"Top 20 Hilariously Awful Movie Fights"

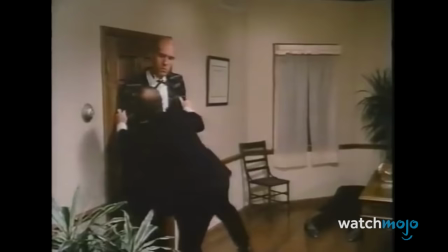(4:12)
That's right, if you thought Ponty looked a little familiar, that's because he's Carl Stricken, the actor who played Lurch throughout the 90s.
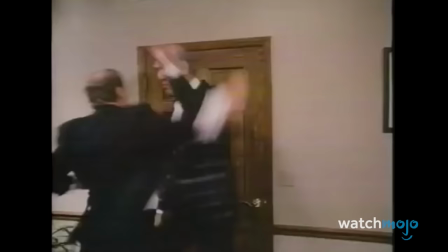(4:20)
This fight scene takes place less than five years before Stricken would take on the role, but it feels a million miles away.
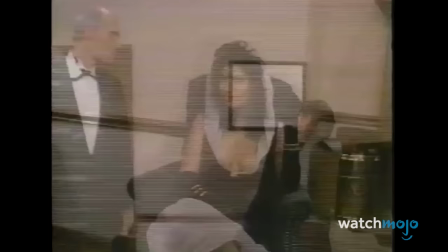(4:27)
The sort of Z-grade action that thrived on video store shelves, you know? Makes for some hearty laughs, that's for sure.
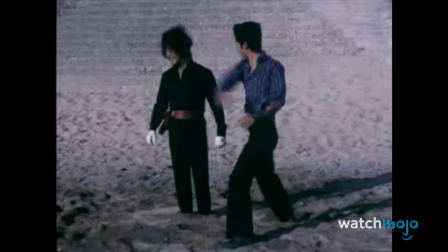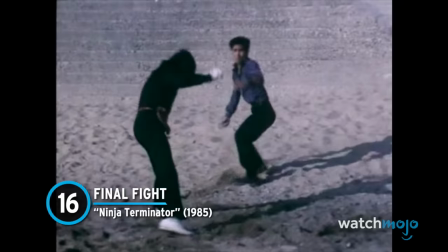(4:41)
16.
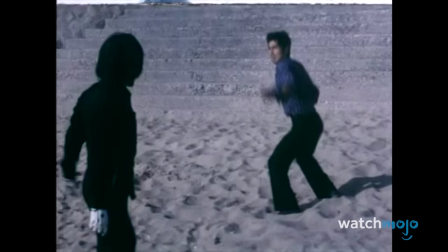(4:42)
Final Fight – Ninja Terminator True connoisseurs of bad bordering on good cinema should know the name of Godfrey Ho.
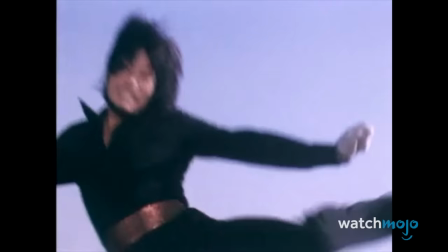(4:50)
This Hong Kong director was the master of cut-and-paste cinema,
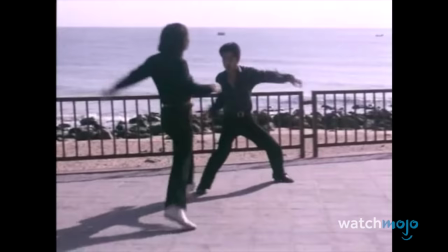(4:54)
taking footage from unfinished or obscure films and splicing them together with new footage featuring ninjas or kickboxers.
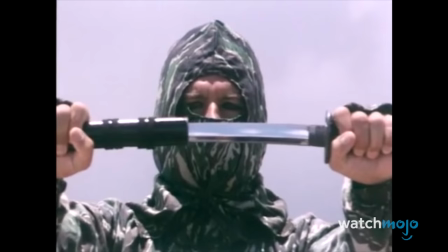(5:02)
Ho's work is an acquired taste, for sure,
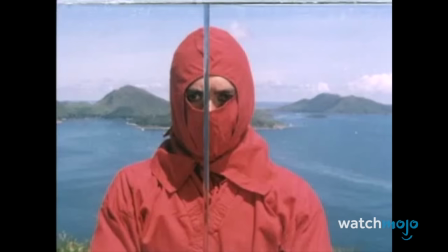(5:06)
but Ninja Terminator might be his most well-known film, thanks to its completely bonkers execution.
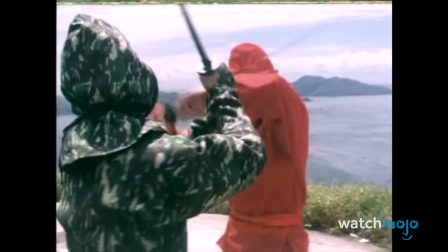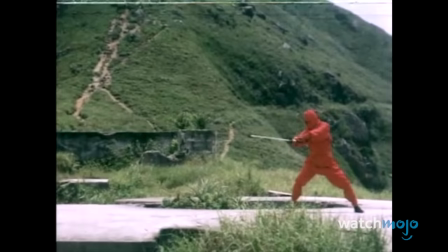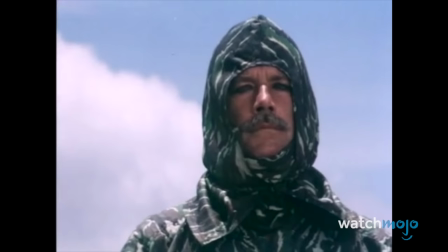(5:23)
Star Richard Harrison, who was spliced into numerous Ho films without his knowledge,
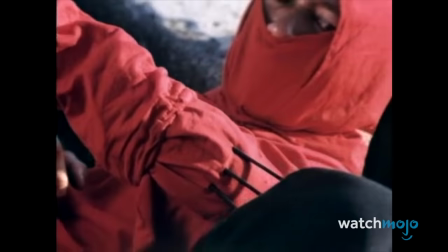(5:28)
is ready to go in this ninja battle, all complete with stylish eyeliner.
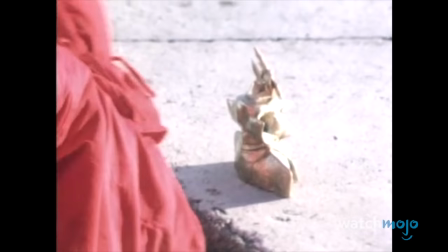(5:33)
Meanwhile, the music stings are completely ridiculous, overshadowing the underwhelming action to an absurd degree.
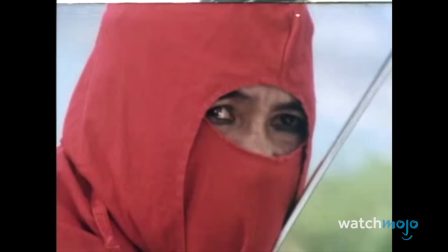(5:41)
Then, well, it just sort of ends.
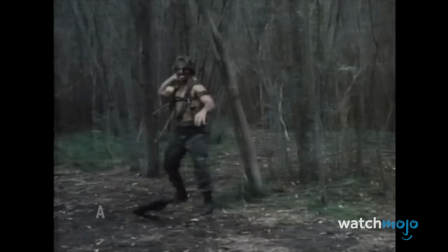(5:47)
15.
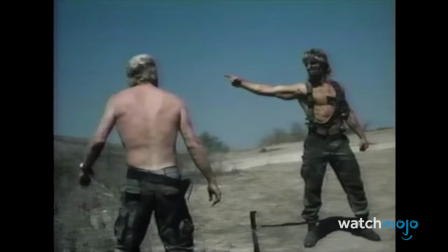(5:51)
A Man Disarmed – Deadly Prey The 1980s were a wild and fruitful time for the over-the-top action movie hero,
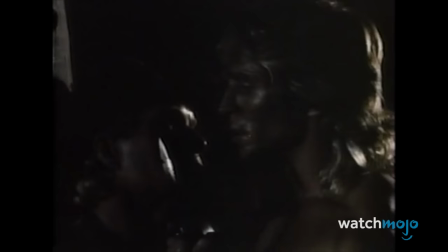(5:59)
featuring big marquee names like Stallone, Schwarzenegger, and Ted Pryor.
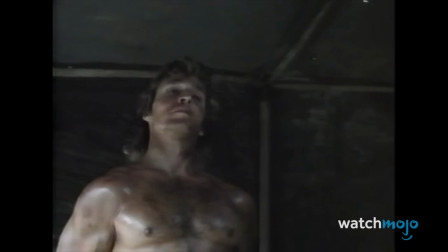What? Do you mean to say that you've never heard of Ted Pryor, star of the 1986 B-movie action classic Deadly Prey?
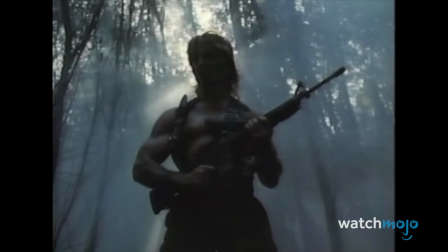(6:21)
Where else can you find a camouflaged madman doing some unbelievable things with a disembodied arm.
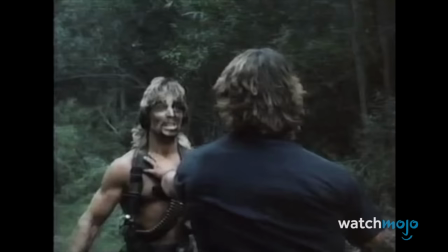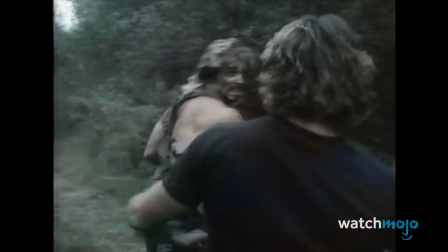(6:32)
This is a movie that worries not about realism or physics.
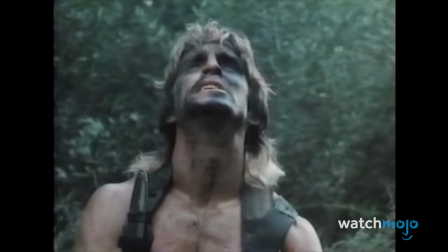(6:37)
It's simply here to entertain with as much campy ultraviolence as possible, and it definitely delivers on that front.
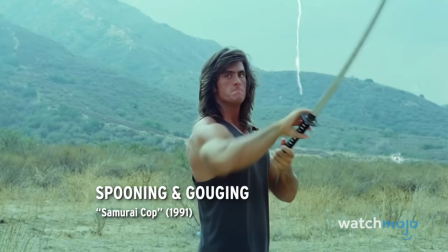(6:48)
14.
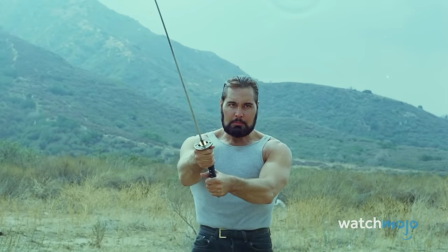(6:49)
Spooning and Gouging – Samurai Cop The decision to speed up an action sequence can be made for a number of reasons.
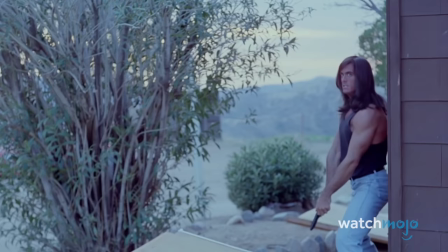(6:58)
Sometimes it's simply for sake of style, while other times it's done in order to make the actors in question appear to be more proficient fighters on screen.
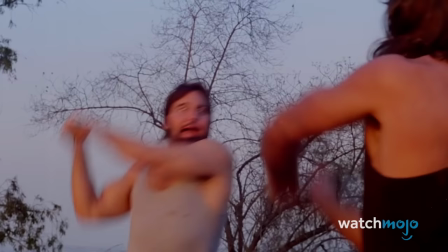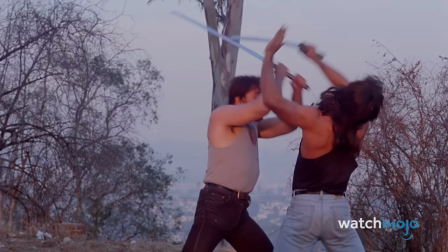(7:12)
The finale of Samurai Cop is definitely the latter, as actors Matt Hannon and Robert Zadar square off.
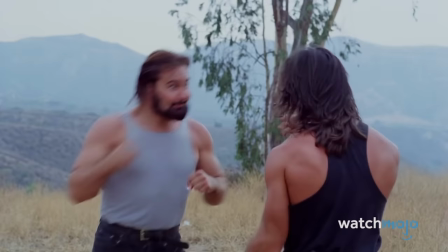(7:19)
The choreography features a loving embrace by the pair, some not-so-successful gouging,
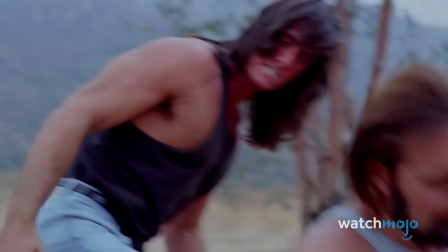(7:25)
and a conclusion that attempts some gravitas but doesn't quite stick the landing.
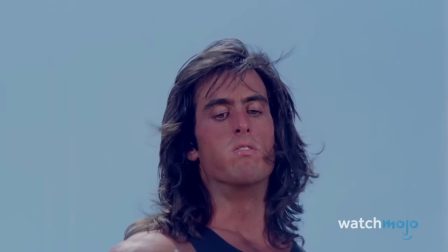(7:30)
That's Samurai Cop in a nutshell.
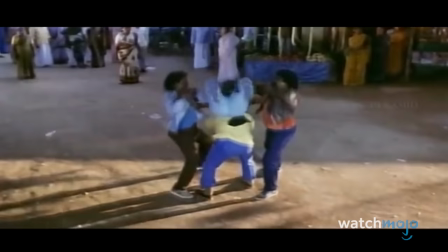(7:36)
13. Fighting in Reverse – Autisoya Pira V
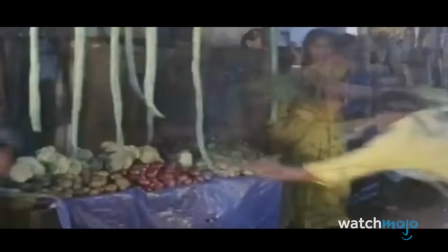(7:41)
Reverse photography is a handy cinema trick filmmakers sometimes use to effectively stage a fight scene.
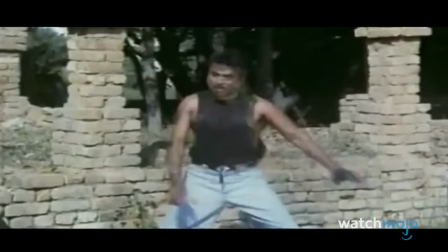(7:47)
Sometimes it's just a budgetary measure, since not a lot of time is available for multiple setups and takes.
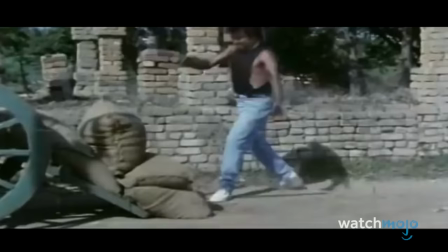(7:54)
As a result, you get scenes like this one, in 1999's Atisoya Piravi,
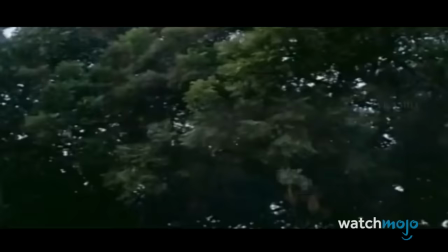(7:59)
an Indian film with fight sequences that, well, they've got gusto. We'll give them that.
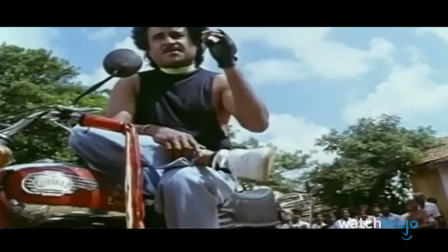(8:09)
Our hero definitely seems ready to rock with his cool gloves, dad jeans, and oh boy, some timeless white sneakers.
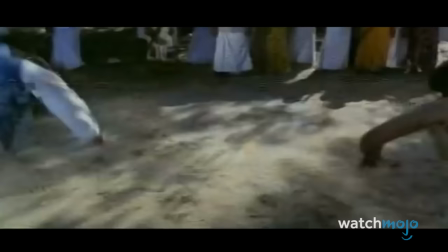(8:17)
Then the fighting starts, and it's surprisingly musical.